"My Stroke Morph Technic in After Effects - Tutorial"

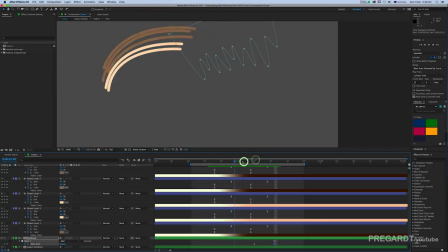[8:07]
So the next step, we have to adjust the mask sometimes to make the transition smooth as possible.
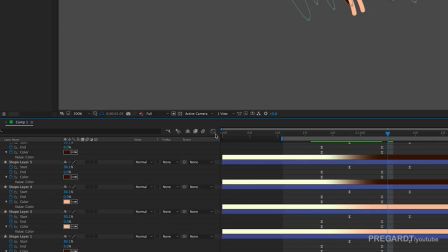[8:17]
Motion graph editor, you can play with the acceleration.
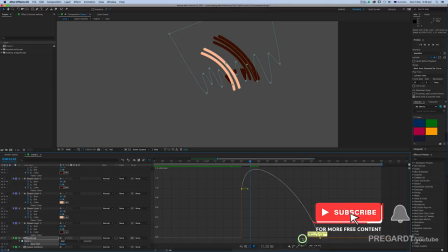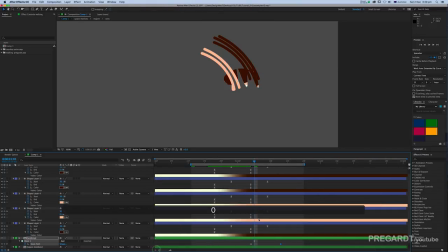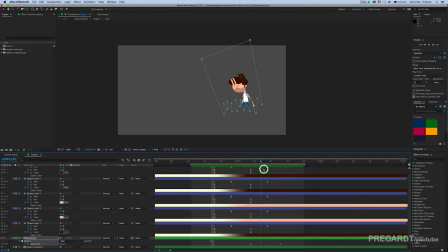[8:30]
So I'm going to modify the mask a little bit to look like a bit more rough brush stroke
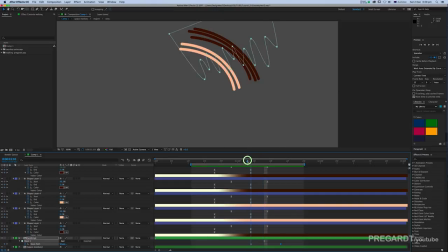[8:39]
to make the transition a bit more smoother. Feel free to play with your mask. It's very important how you use your mask animation to reveal your secondary animation. So for the best result, try to use more lines. It's going to make your animation nicer.
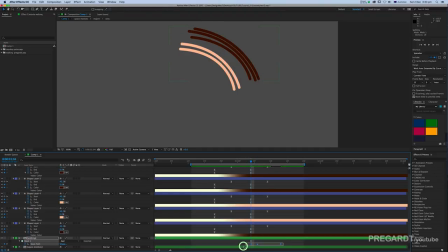[8:57]
And try to make your mask transition nice as possible and smooth your end
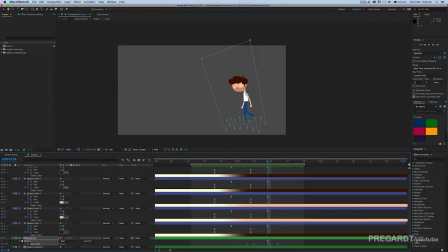[9:04]
keyframe really nice, and this basically is going to help transition the lines to your object. So for the next step, we're going to animate the scale for our second object.
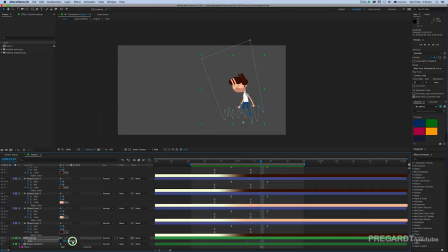[9:18]
So make sure hit the stopwatch for your object, and we're going to make a bounce animation, which is going to help to transition the lines to our second animation or our second object.
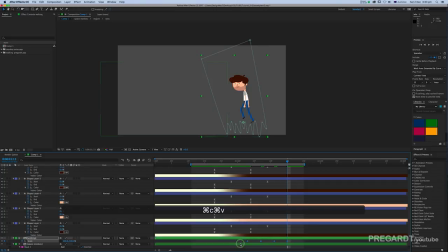[9:35]
So after, when you finished the keyframes, select all and hit F9 to smooth your animation and try to position your keyframes in the right spot. When the lines end, it helps to
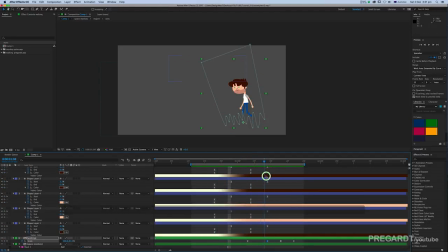[9:53]
smooth the actual movement into your object. And the last step is, we're going to delay each line a little bit, that doesn't look like the same, so it looks like a more brush stroke.
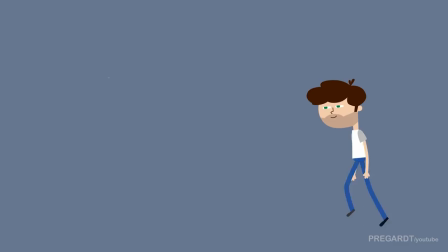[10:12]
So that's it guys, this is how to use stroke technique for morph animation.
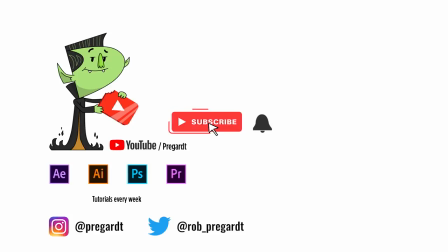[10:16]
Hope you guys enjoyed this video. Make sure to like and please subscribe for more videos like this. You can follow me on Twitter or Instagram. If you have any questions, feel free to reach out to me. Until then, see you guys next time.